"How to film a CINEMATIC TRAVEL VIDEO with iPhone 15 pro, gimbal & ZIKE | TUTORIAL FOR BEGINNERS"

Hi, this is Zdenka. In this video, you will learn how to film a travel cinematic video with iPhone 15 Pro. We will go through camera settings, individual shots, and gimbal modes. This video is brought to you by Zike. Let's start with native camera app's settings, as all the clips will be filmed in ProRes format, and some of you might not have that enabled on the phone.
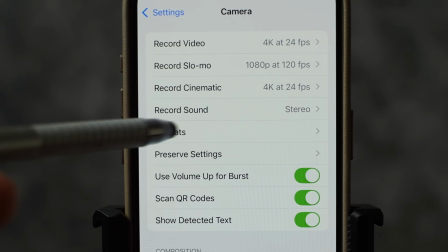[0:23]
Let's hit settings, go to camera, select formats, scroll down and enable Apple ProRes.
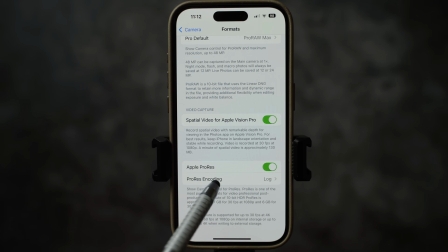[0:31]
The next setting below is ProRes encoding. Let's hit that and choose lock.
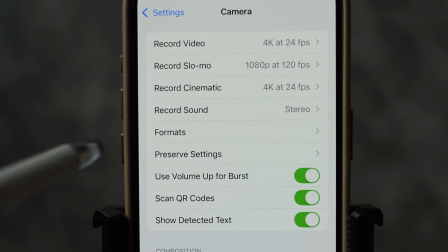[0:37]
Let's go back and go to record video settings,
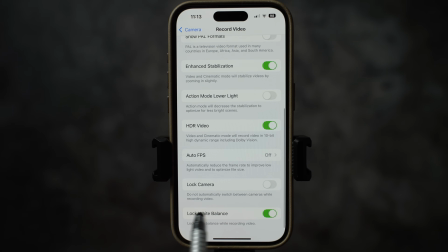[0:41]
which is another very important feature you want to enable, and it is lock white balance.
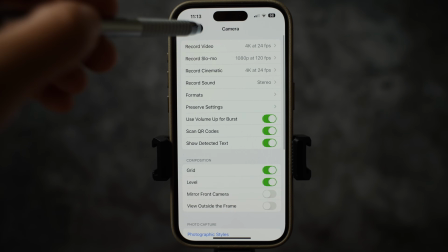[0:48]
Let's close camera settings and open up native camera app video mode.
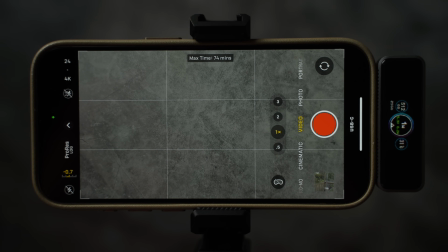[0:53]
Now I see the ProRes lock icon that I will enable. The video will look very washed out, very flat, gray.
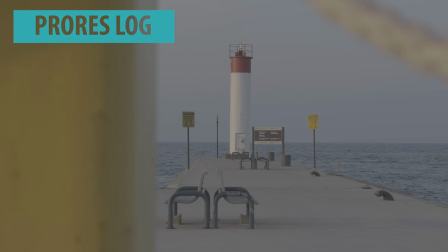[1:02]
You will have to apply a lot in a video editing program.
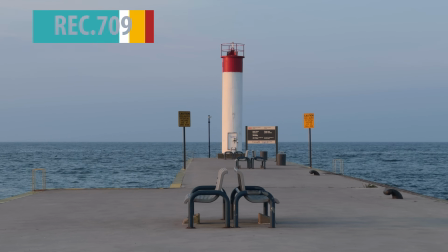[1:05]
I will be using standard Apple lock to Rec 709, and then I will calibrate the footage further.
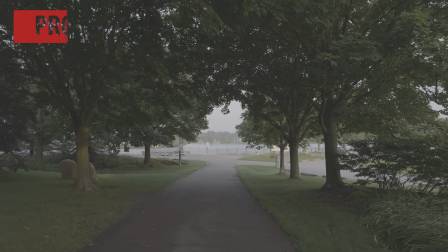[1:12]
Why to film in lock profile? Lock profile retains more information in highlights and shadows,
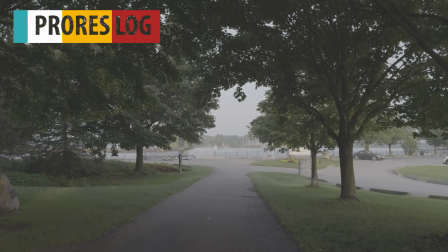[1:20]
so it's going to give you more flexibility in the post when it comes to calibrating.
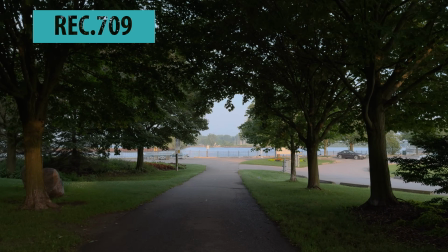[1:25]
The picture will look much nicer, and you will get rid of the over-sharpened smartphone look.
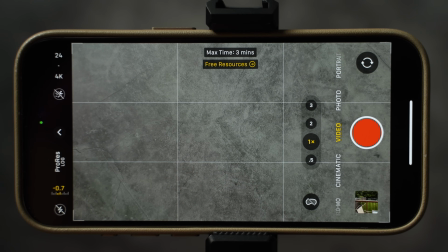[1:31]
My phone is pretty full. If I was filming in 4K resolution at 24 frames per second or 30, I could film a maximum of 3 minutes.
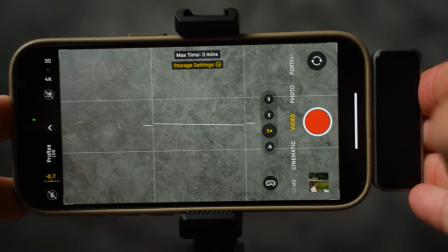[1:41]
So for this reason, I'm going to use Zike USB-C magnetic extended storage.
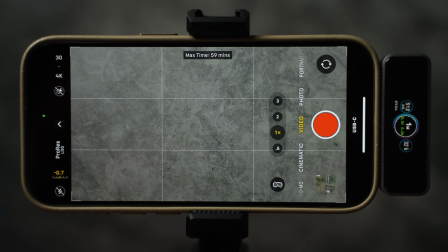[1:47]
Now all my files will be stored there. I'll show you more about Zike a bit later.
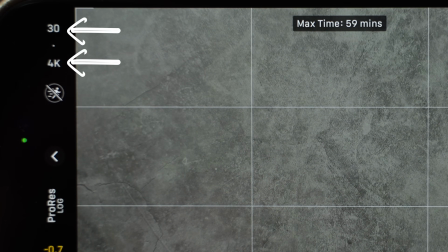[1:52]
All clips will be filmed in 4K at 30 frames per second.
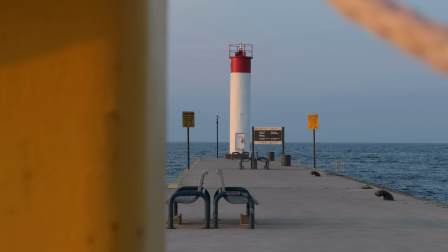[1:56]
Those clips will be imported on a 24 frames per second timeline and will be slowed down 80%.
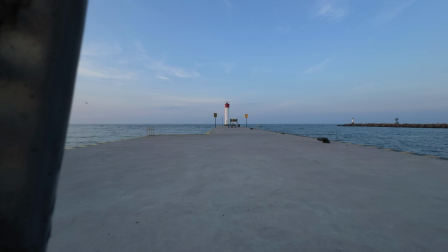[2:04]
That will give us a slower look that you typically see in music videos.
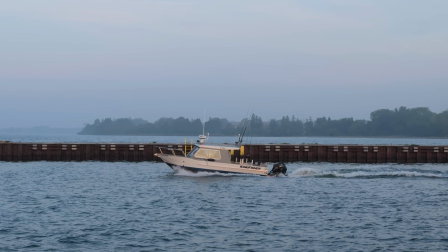[2:08]
It is not as slow as slow motion, but the end result will give you a bit softer and slower look.
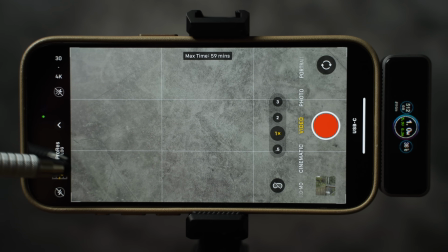[2:15]
There is one more setting I'm going to change, and that is exposure value.
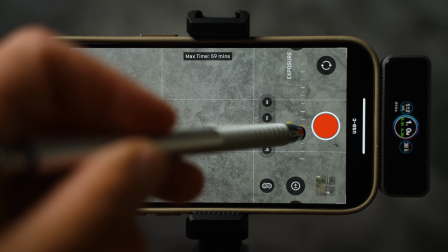[2:19]
I will bring it down to minus 0.7.
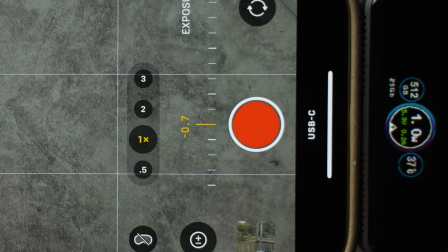[2:22]
Majority of smartphones overexpose an image a bit, meaning the video is always a bit brighter and sometimes you get overblown highlights. Let's get straight into filming of the first location reveal shot, and let me show you what not to do.
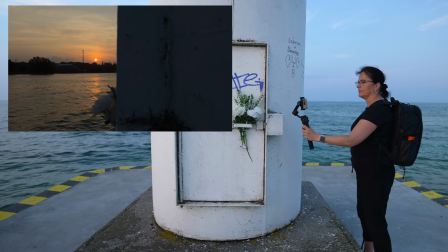[2:38]
And that will be just grabbing a smartphone, hit record, and record this reveal.
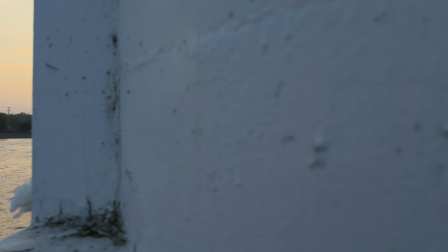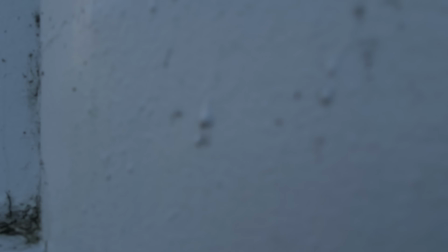[2:51]
Have you noticed how the picture is getting brighter and darker as I move? It is because I did not lock the exposure.
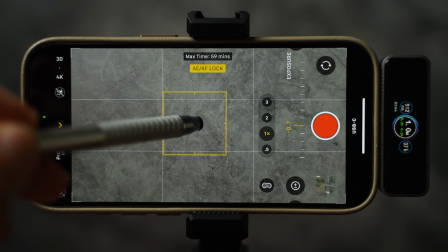[2:58]
Simply tap on the screen and hold until you see AEAF lock.
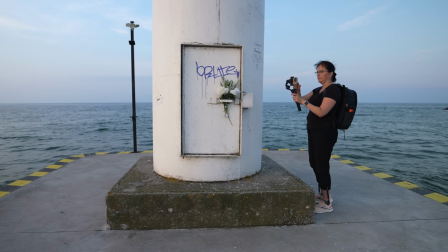[3:04]
This will also lock your focus, so you want to first focus on the far distance of the location you will be showing off.
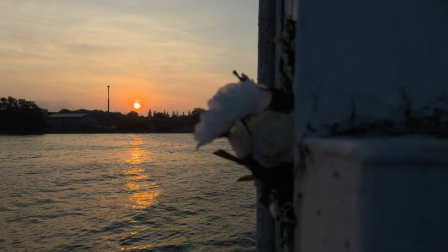[3:12]
I'm going to do this for all the shots on all locations. Now when I'm revealing the sunrise, the brightness will stay the same.
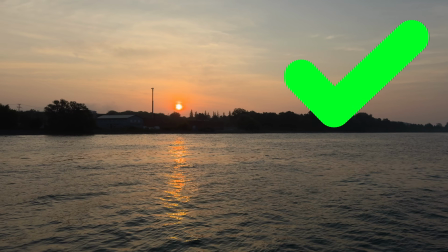[3:21]
The shot will look much more professional. Let's explain the difference between pan, tilt, follow mode and lock mode on a gimbal. First of all, it doesn't matter what gimbal you are using, it applies to all. What you need to understand is the difference between locked motor and unlocked.
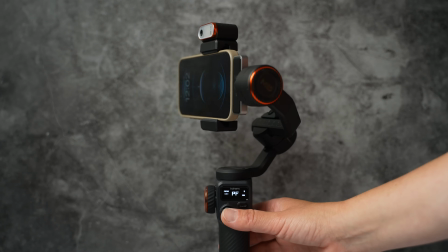[3:39]
But if you want to know what gimbal I'm using in this video, it is Hohem iSteady M6.
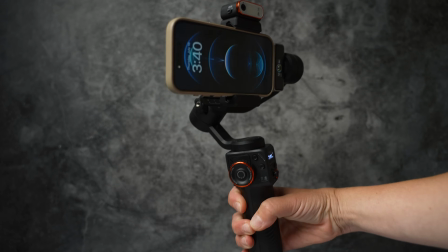[3:45]
The first shot will be taken in pan, tilt, follow mode.
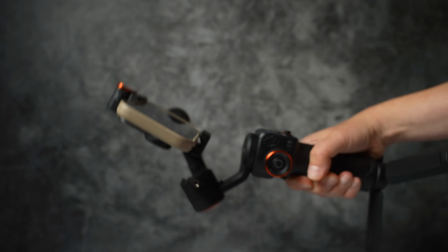[3:49]
Pan movement is unlocked and tilt movement is unlocked as well.
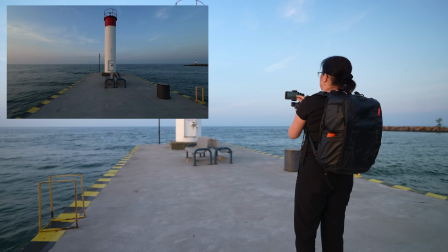[3:55]
I'm going to frame the lighthouse right in the center of the shot, bring my smartphone low,
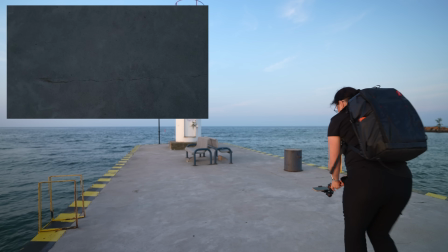[4:01]
pointing to the ground, and as I am walking forward, I am revealing the lighthouse.